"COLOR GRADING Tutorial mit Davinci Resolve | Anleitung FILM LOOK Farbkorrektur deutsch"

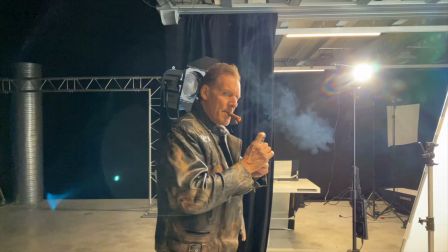(16:35)
So sind die sehr stimmig, passen gut zusammen und transportieren für mich auch so ein bisschen die düstere Botschaft des Filmes.
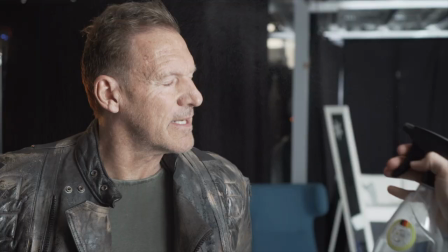(16:42)
Ich komme jetzt mal zu einer Geschichte, wo ich ein bisschen mehr spielen konnte. Das sind die Szenen mit Ralf Möller.
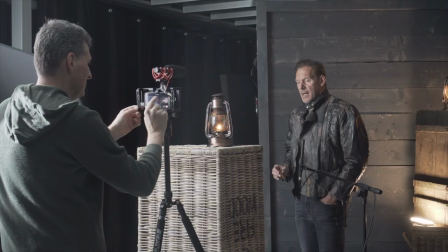(16:48)
Die haben mir sehr, sehr gut gefallen. Wählen wir sie mal aus. Das sind zwei Szenen.
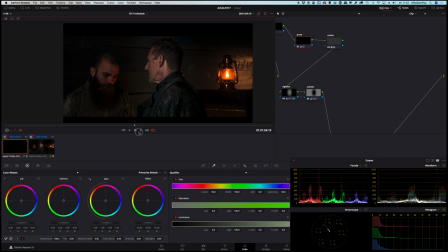Einmal eine normale und einmal die Szene, wo sich in die Kamera dreht. Und hier habe ich mir die Freiheit genommen, das Ganze noch ein bisschen neu zu framen.
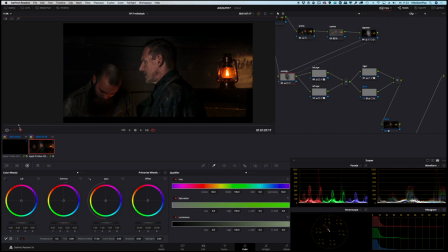(17:09)
Das heißt, ich habe Keyframes gesetzt. Das wurde von Rainer ja in 4K gedreht. Wir arbeiten hier in HD. Das heißt, ich habe ein bisschen Headroom. Ich habe Keyframes gesetzt und habe das Ganze rangezoomt, um das noch ein bisschen dramatischer zu gestalten.
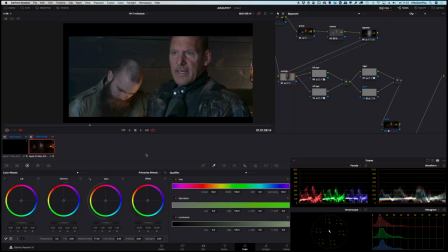(17:21)
Okay, schauen wir uns die Szene mal an. Im Original sieht die so aus.
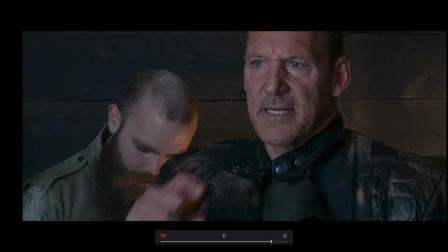(17:27)
Hier schon mit der Reframing-Anpassung.
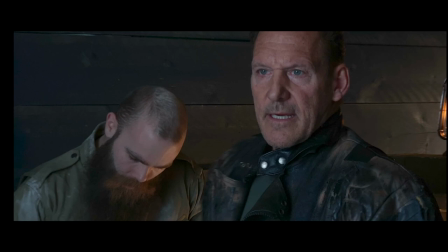(17:33)
Also zu flat. Zu wenig Kontrast, die Farben sind ganz anders.
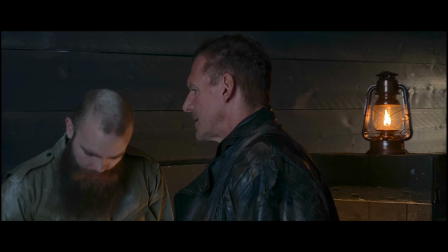(17:39)
Achtet mal auf die Zigarre. Die sieht in dem Shot aus, wie wenn die gar nicht brennen würde.
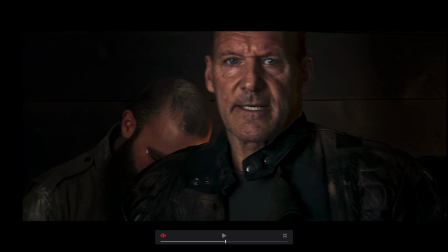(17:48)
Okay, und das ist das, was ich daraus gebastelt
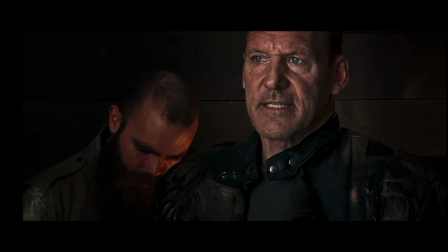(17:54)
habe. Zigarre glüht. Wir haben wunderschöne Farben für mich. Ein tolles, tolles Setup.
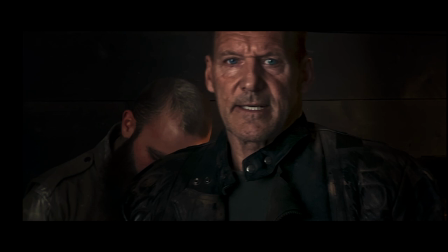(17:59)
Skin sieht fantastisch aus. Die Lampe im Hintergrund flickert.
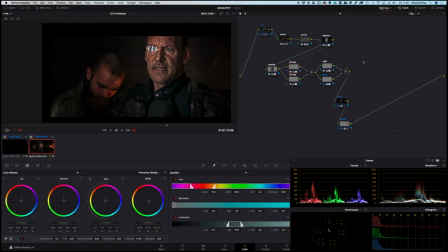(18:06)
Und so sehen die einzelnen Bearbeitungsstufen aus. Erster Node, Noise Reduction, ganz klar, brauchen wir gar nicht mehr viel dazu sagen. Ich deaktiviere mal die ganzen übrigen Nodes, dass wir mal sehen, wie das Stück für Stück war.
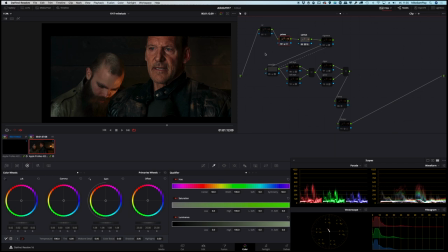(18:22)
Kamera LUT, hier ganz sanft eingesetzt. Meine Primaries Correction, ihr seht schon, das ist die halbe Miete. Dann haben wir wieder mit einer Vignette gearbeitet und mit einer Outside Node. Dadurch setze ich ganz klar den Fokus einfach auf den Chef im Ring sozusagen.
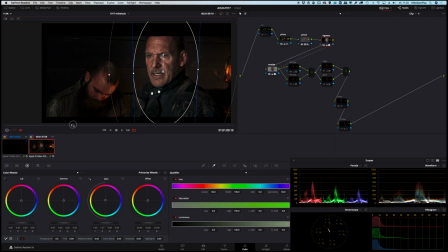(18:40)
Ich zoome ein bisschen aus, dass man noch ein bisschen mehr sieht. Und dann hat mir nicht gefallen, dass seine Augen zu düster sind. Also haben wir zwei Zusatznodes gemacht.
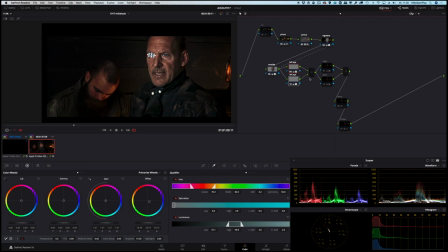(18:56)
Das Auge maskiert, getrackt und dann schließlich dazu diverse Einstellungen gemacht.
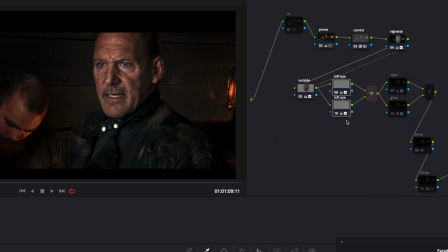(19:02)
Und hier könnt ihr schon sehen,
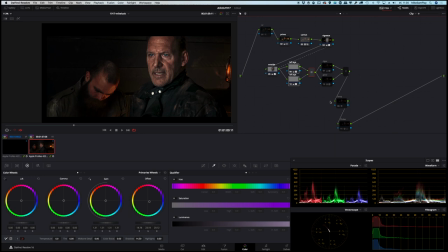(19:07)
vorher, nachher ein doch ganz deutlicher Unterschied. Dann war der nächste Schritt die Bearbeitung der Lampe. Ich gehe mal in die Totale, wo man die besser sieht. Ich habe hier einfach ein bisschen mehr Farbigkeit gegeben, einen leichten Glow gegeben.
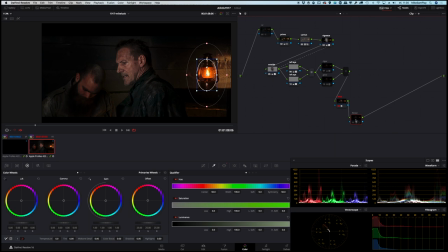(19:22)
Und dann schließlich noch, um mich ein bisschen mitzuspielen, habe ich einen Effekt draufgelegt, den sogenannten Flicker-Effekt. Auch der ist maskiert. Und wenn man jetzt genau hinschaut, sieht man, dass die Lampe einfach im Rhythmus entsprechend flackert.
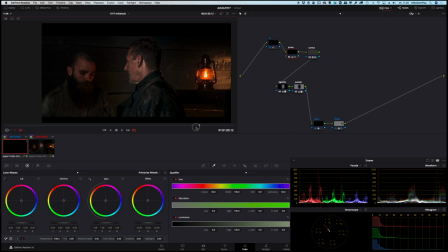(19:37)
Wie halt in echt einfach auch. Da gehe ich nochmal kurz auf den anderen Take, dort sieht man sie länger.
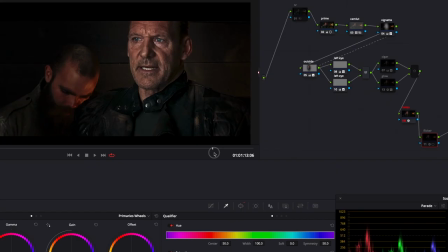(19:42)
Hier sieht man das Flackern einfach wesentlich besser. Mich haben zwei Sachen gestört. Einmal, dass man den Körper der Zigarre nicht richtig erkennt. Das haben wir jetzt hier gelöst.
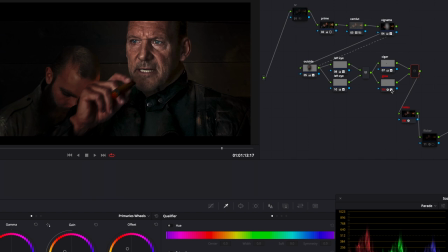(20:00)
Und einmal, dass die Zigarre nicht glüht. Und dann haben wir zwei Zusatzmarkierungen gebaut.
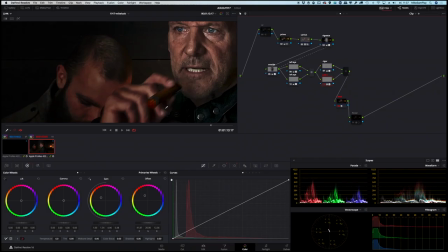(20:10)
Hier können wir mal reingehen. Hab Farben verdreht mit Offset, Gain und ein paar anderen Einstellungen, dass es zum Glühen sorgt. Und habe zusätzlich sogar, das ist sehr, sehr kurz für diese Szene, zusätzlich sogar noch ein kleines Flickering draufgelegt.
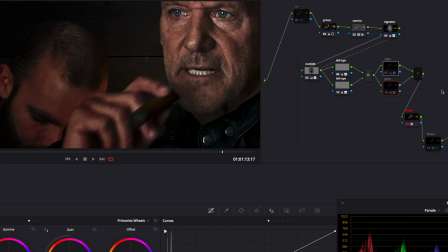(20:25)
Und jetzt schauen wir uns mal an, wie die Zigarre mit und ohne Bearbeitung ausschaut. Und das ist doch ein sehr, sehr deutlicher Unterschied, wie ich finde.
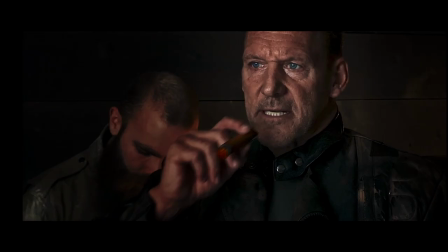(20:31)
So ein kleines Highlight zum Hingucken. Ich mag solche Sachen eigentlich ganz gern. Also gucken wir nochmal schnell mit Zigarre.